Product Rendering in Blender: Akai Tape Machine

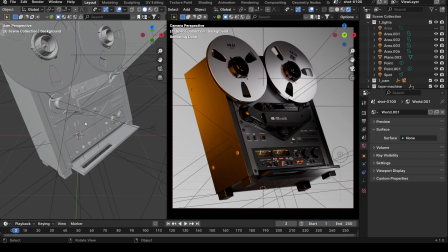(8:11)
I brought the assets in via pressing Shift A, collection instance, and then I can bring those assets into my shot that I have. So I can go down here to tape machine and then bring it in, and then I'll have it in my shot.
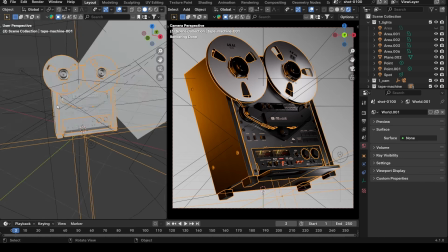(8:26)
So it's all being referenced. So this is purely for composition setup only.
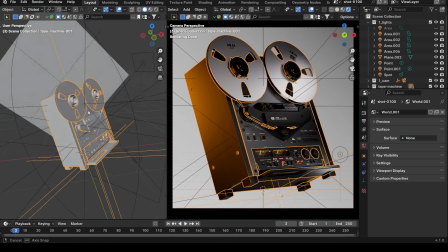(8:32)
So now all I did was brought it in, came in straight on,
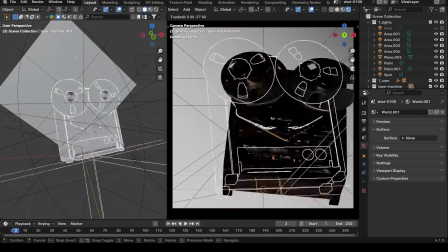(8:36)
and then I just started playing with the rotation of the tape machine as I brought it in.
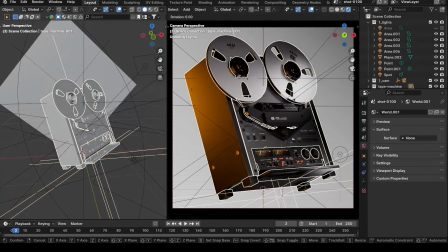(8:42)
So I liked the fact that I had it leaning back.
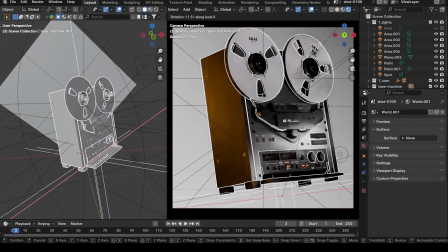(8:44)
So originally it was standing straight up, and then I lean it back a little bit so that we can just get under it a little bit,
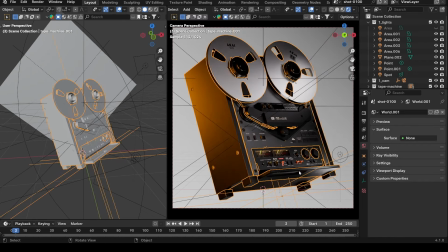(8:51)
because the face of this is sitting down right now. So I wanted to lean the tape machine back a little bit so that we're not just getting this straight on. Very, I think boring is a lack of a better term, but we'll use boring. So it just feels kind of boring just with a very straight shot.
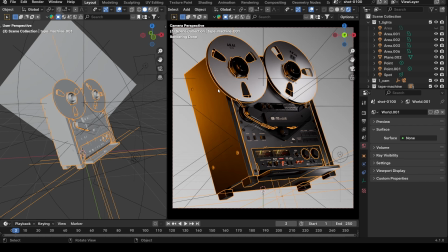(9:10)
So I wanted to create a little bit of getting three sides of this square. So we got our left, bottom, and front. Okay. And then my camera,
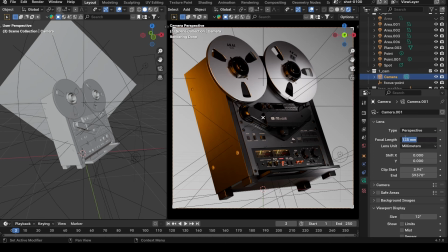(9:23)
talking about the camera, I have, again, I'm always using a 135, and then the depth of field is set to 8. So I wanted to keep everything pretty sharp in this shot. I didn't want to do something like other shots I've done in the past where I have like a 1.4.
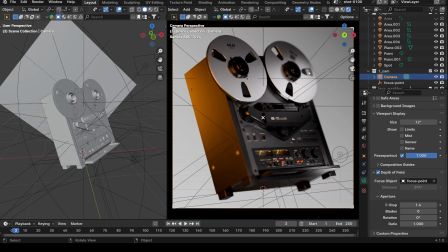(9:40)
And so now we're seeing this foreground area to get blurry, and then this top of the tape machine blurry. So I wanted to get everything in focus. So I set it to 8. And then again, have a focus point, right?
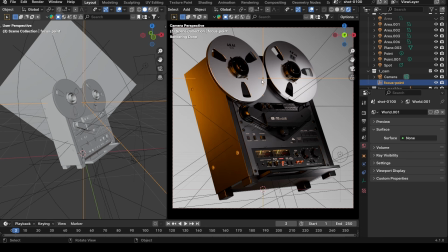(9:54)
So I have it right at the face of the tape machine spool. and that's my focus point. So now let's talk about the light. So this is the most important part.
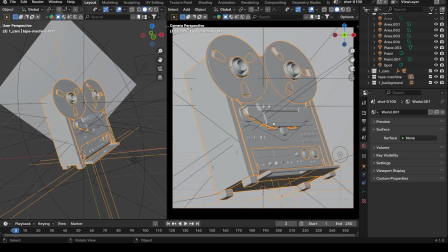(10:04)
So once I was done getting the position of my camera and then the rotation and then also setting my background plane, which I didn't talk about.
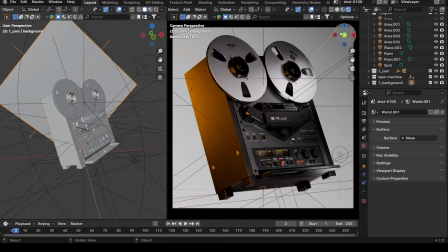(10:16)
So I took the background plane and I just rotated it because I wanted the gradient to come diagonally through the shot versus top to bottom. So now it's coming from the top right to the bottom left. So let's talk about the lights.
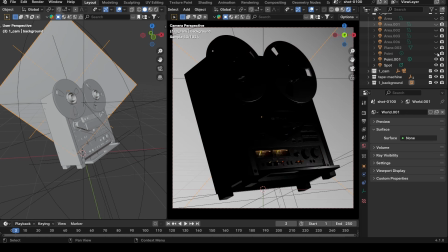(10:31)
So I'll just walk you through the lights first. We'll turn them all off. Okay. So there's the two lights here that we have referenced from the assets file because I don't need to mess with those at all. So I just want these always on so we can see inside the VU meters. So the first light that I added originally was this light.
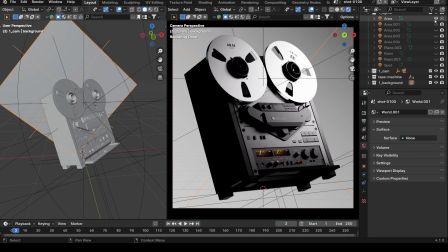(10:51)
Okay. This was the key light. However, as I started going through the shot, it was too much for me.
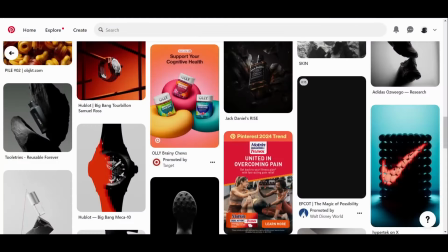(10:58)
And going back to my references, if we go back to looking at these references, we can see a lot of light zones.
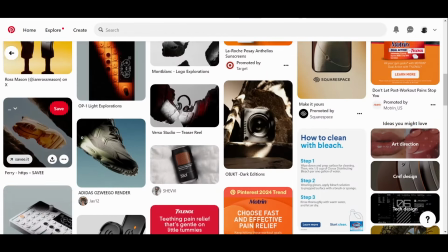(11:07)
So like this shot of the shoe here, right?
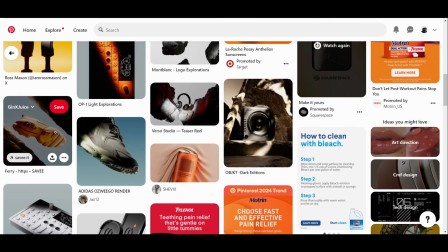(11:11)
Part of the shoe is lit, but the left and the front of the shoe is not lit.
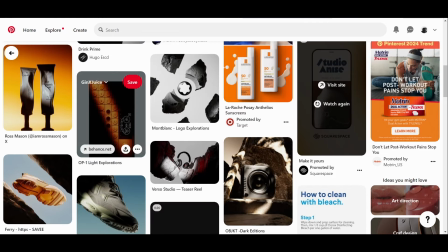(11:17)
So I wanted to do something more like that. So I created a different key light in my shot.
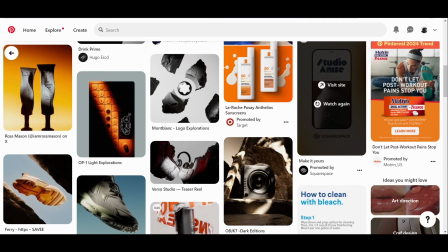(11:23)
So let's switch back.
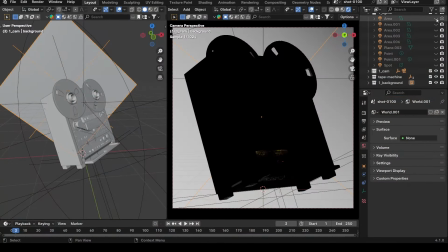(11:25)
So I created another key light after I had lit the shot, and I ended up with, let's see which one is it. I ended up with this key light. So I really like the look of this, right? We're getting a piece of just the tape machine, right?
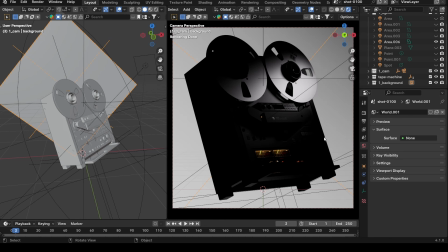(11:41)
Where it's coming in this triangular shape, and I'm really loving that, right? So being that this is a very, very reflective surface, it can be hard to light black objects that are reflective sometimes. Very, very tough. So what you have to work with is the surface reflecting your light,
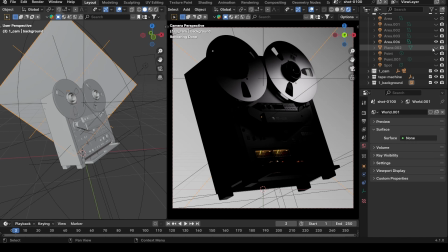(12:01)
so that when you're working with dark surfaces that are reflective, you have to pay attention. So now you have to pay attention, instead of light flooding onto the object, you got to pay attention how the reflections are capturing the light instead.
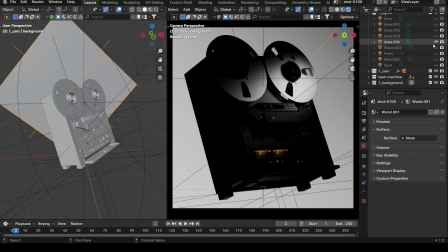(12:14)
So now we have to pay attention to light texture and how it's the object is capturing those reflections. So that's how I work through the shot. So being that this left side is wood, I added a
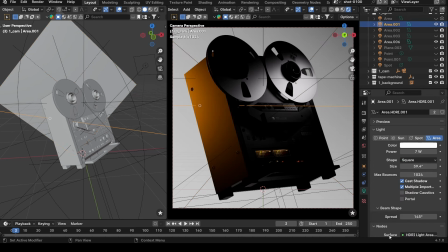(12:31)
fill light on the left, and I wanted to add some color. So originally this light was white, and I played with the color temperature. So we go back to up to 6500. This is what I initially had, but I wanted to make the shot more dynamic.
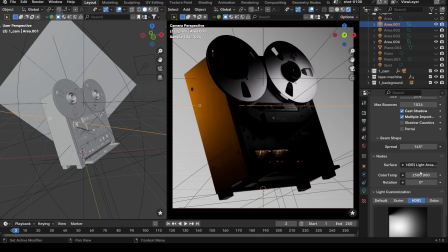(12:46)
And so I ended up with adding some color temperature, and I took it down to 2500. And then being that I'm using a add-on called Light Wrangler, which it makes it very easy to light things, I get options for HDRI.
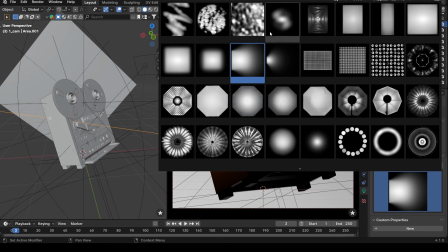(13:01)
So I came in here, and so again, talking about light texture, I added an HDRI so that I get a little bit of gradient on my light,
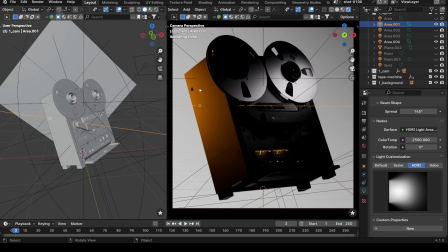(13:10)
so we can see how it's a little bit more solid here and the light starts to fall off on the surface. So that was a really nice look for me. So let's go on to the next light. So now we have two lights. We got the key light. I got a fill. That's a very warm light.
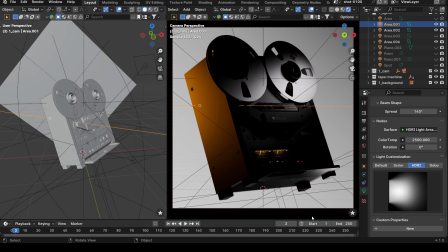(13:27)
And then my next light here, I'm lighting the bottom of this surface. So if we turn it back off, let's go here. Sorry. The bottom of the surface is being lit now, right? So again, we're looking at three sides.
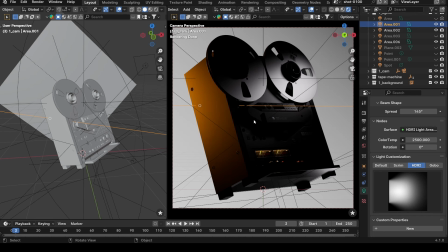(13:43)
We got the left, bottom, and front of this object. So I wanted to highlight that to just break it up. And the next light we have is our kicker light. I call it like a kicker light. So so we have this key light, and then now I need a kicker light to fill the rest of the surface.
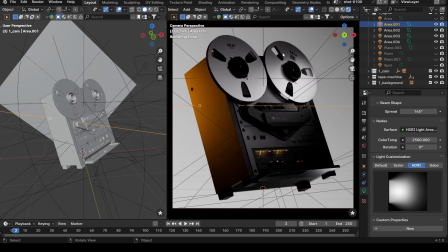(14:01)
So now we're getting some light here. We could tell that there's still this triangle shape coming through, but now I'm filling in this surface. I'm filling in some areas here, and let's turn on another light. So we'll turn on this point light.
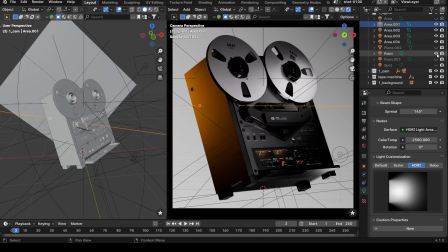(14:16)
So now this point light, so we got this surface here on the bottom, right? So we got this shape here, this triangular shape, and I wanted to give a highlight here. And so for this one, I used a point light. And so a point light is just like a light that lights in all directions.
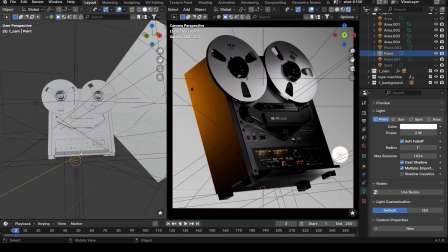(14:34)
It's like, you could think of it as like a light bulb, and I'll show you over here in this scene. So this is my point light, right?
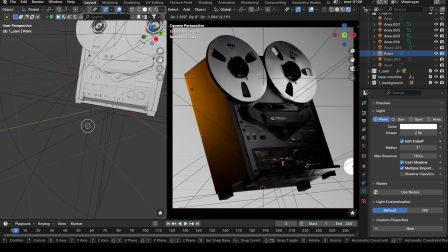(14:43)
So it's lighting in all directions, so I can move it around. You can see how the reflection's moving around on that surface. So I can move it in all directions, and it's just highlighting this area, and we're getting a little bit of highlights on the tape reel spool. So there's a second point light. that's also highlighting this area.
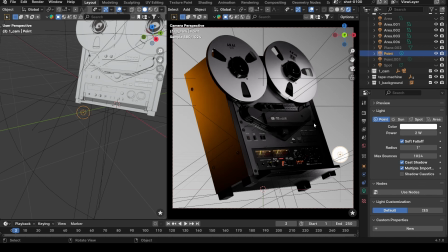(15:00)
So this area is pretty dark. And so I just wanted to fill this area in with another light. So let's turn it on. So now this area is getting filled in with a little bit of light too.
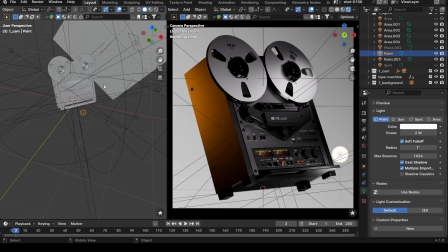(15:10)
And again, it's just picking up the reflection of that light. It's not necessarily pure light that's hitting this surface, because being that this is very metallic and reflective, we're picking up a lot of the reflections of the light.
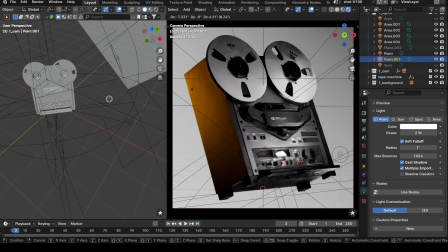(15:25)
So I can move it around. You guys can see how it's falling onto the surface, right? And I hit escape to put it back in its position.
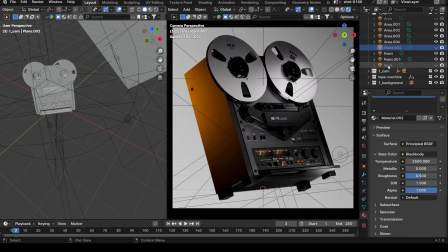(15:34)
And so the reason this plane did not do anything is because this spot is what's working with this plane. So if I turn on the spotlight, we're not going to see anything. But as soon as I turn on the plane, now we're getting something.
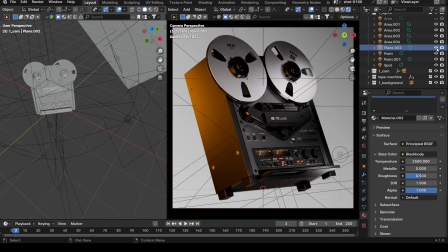(15:49)
So what I did was I added a kicker on this surface just to make it a little bit stronger, and also get some hit of light on the tape reel mechanisms, so that they just get a little bit of highlight and rim.
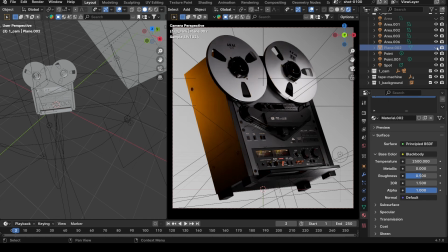(16:05)
So as you can see, as I turn it off and on, you can see that it's getting some highlights pick up.
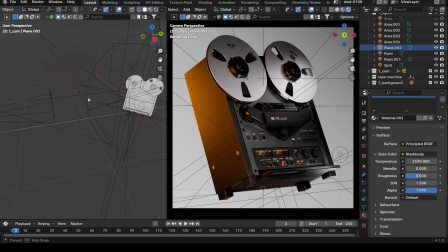(16:11)
And what I'm doing here is I have a plane sitting to the left of this camera shot, and then the spotlight, I have it hitting from bottom to top.